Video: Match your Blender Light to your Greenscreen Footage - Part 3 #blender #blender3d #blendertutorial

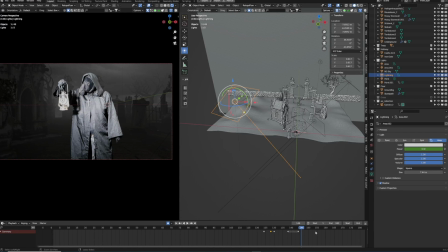That would be here. So we can copy and paste our 2000 watt keyframe. Maybe we can raise up our light a little bit, so it the light source is coming more from above.
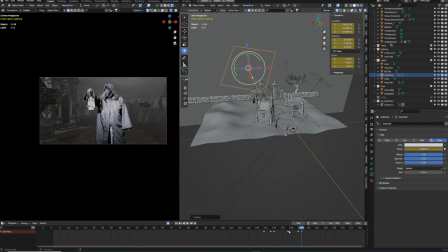And maybe we can rotate it a little bit more into the scene so that the cemetery is fully covered with this lightning strike. Yeah, I think that looks better. And then we just really have to be very precise with this. So whenever there is a strike, we have to put up the keyframes up to 2000.
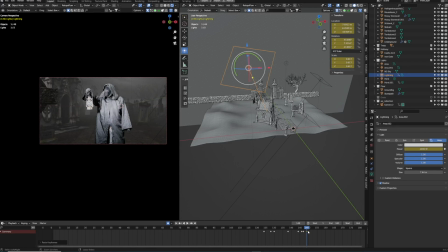And when there is no strike, we have to bring it back to 0. And actually the preset of this light, I think I was using a Socani light with some sort of softbox. Was pretty dense, so I think it was a frequency of 8 or so.
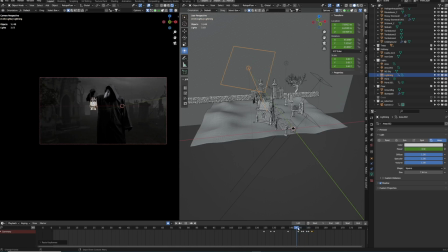So there are a lot of strikes coming in a very short period of time. Yeah, I'm sorry for that. We have to recreate that. So it's a little bit of an annoying task, but at the very end, it will just sell out because that will look pretty cool.
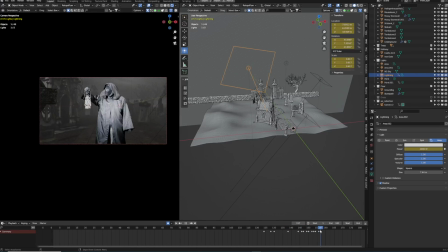Trust me. I will speed this up a little bit because at this stage, we are just copying the keyframes from 0 to 2000 and back. Just to just get the flicker of our light, and then we will meet again when you are finished.
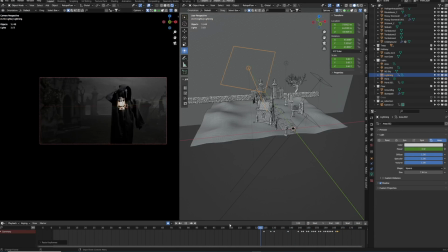Okay, so let's take a look. Here's our pest doctor, and the light hits the scenery. And you can see it already, even though this is just a preview window in Blender, but it really feels much better.
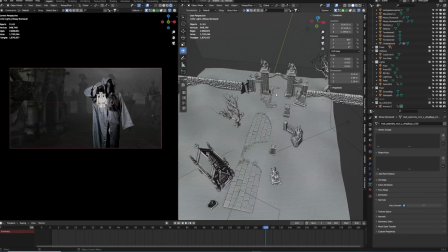We really, really feel the interaction between our live footage and our 3D environment in Blender. And really, this is without compositing, so really it looks good.
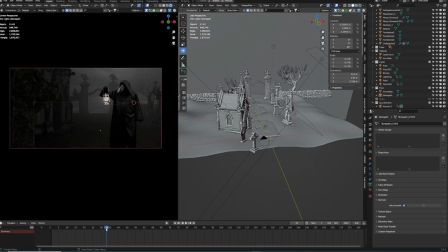Maybe we can do one more light that is coming a little bit from this side. I accidentally reused the light that we have duplicated before and changed it to a lightning strike.
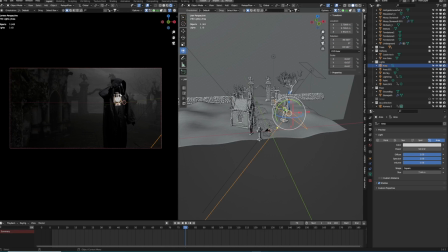And I think if we just lighten up the scene a little bit here, I think that will look better.
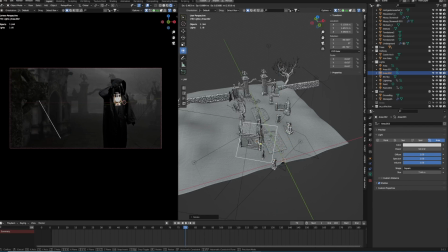So let's quickly rotate this on the Z-axis and move it into position so that the side of our mausoleum is a little bit softer in the lightning. And we have a little bit more light going on there. And I think that will look a little bit better.
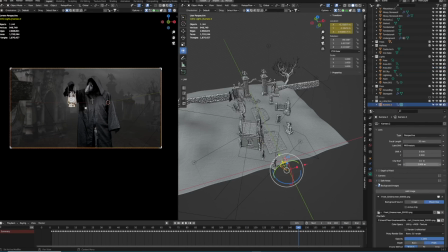Maybe it's not the most realistic light because our main source comes from the back. But yeah, sometimes you just have to break the rule. And I think this will be pretty forgiven. Okay, and the last step before we go back into After Effects is we need to animate our depth of field.
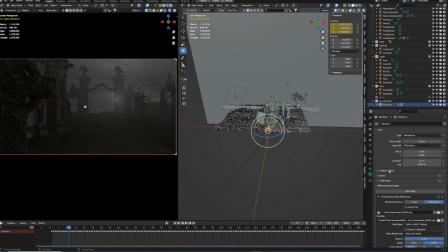So at the moment, everything is, you know, sharp, and this is not very cinematic because we don't shoot this with a smartphone, we shoot this with a film camera, so to say. And the idea is that we have a transition from our tombstone here at the very front,
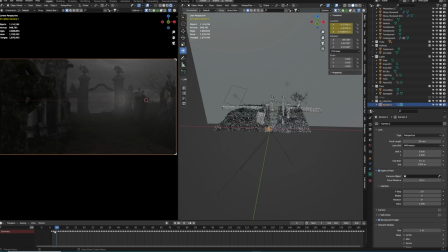and then we will shift focus to our pest doctor. And in Blender, it's pretty easy to do. So first off, let's dial in our focus depth, and for that we can pick whip our depth object. So we can use this pipette at the very right,
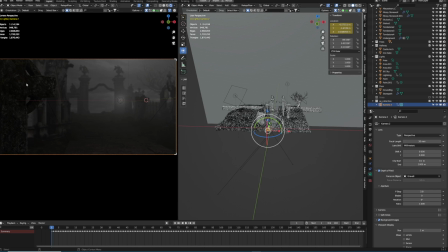and we can select our tombstone, and then we can play around with the f-stop, and the lower the number, the more shallow depth of field we will have, if this makes any sense. So let's bring down the number, like with a real aperture.
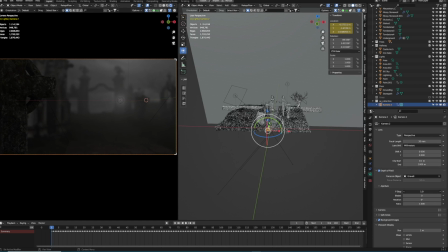So the more light we get through our lens, the bigger or greater the depth of field will be. So maybe we can do like 0.9 or maybe 1, depending on the shot. But I think that looks good. Just eyeball it. And yeah, okay.
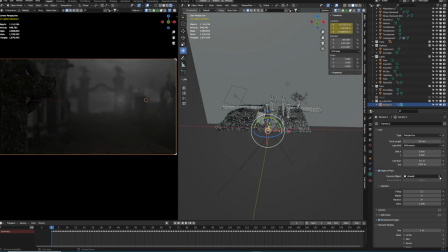But we cannot animate this one because we have to do it manually with the focus distance. So let's click away that and bring our focus distance into place until we get the sharp point of our tombstone.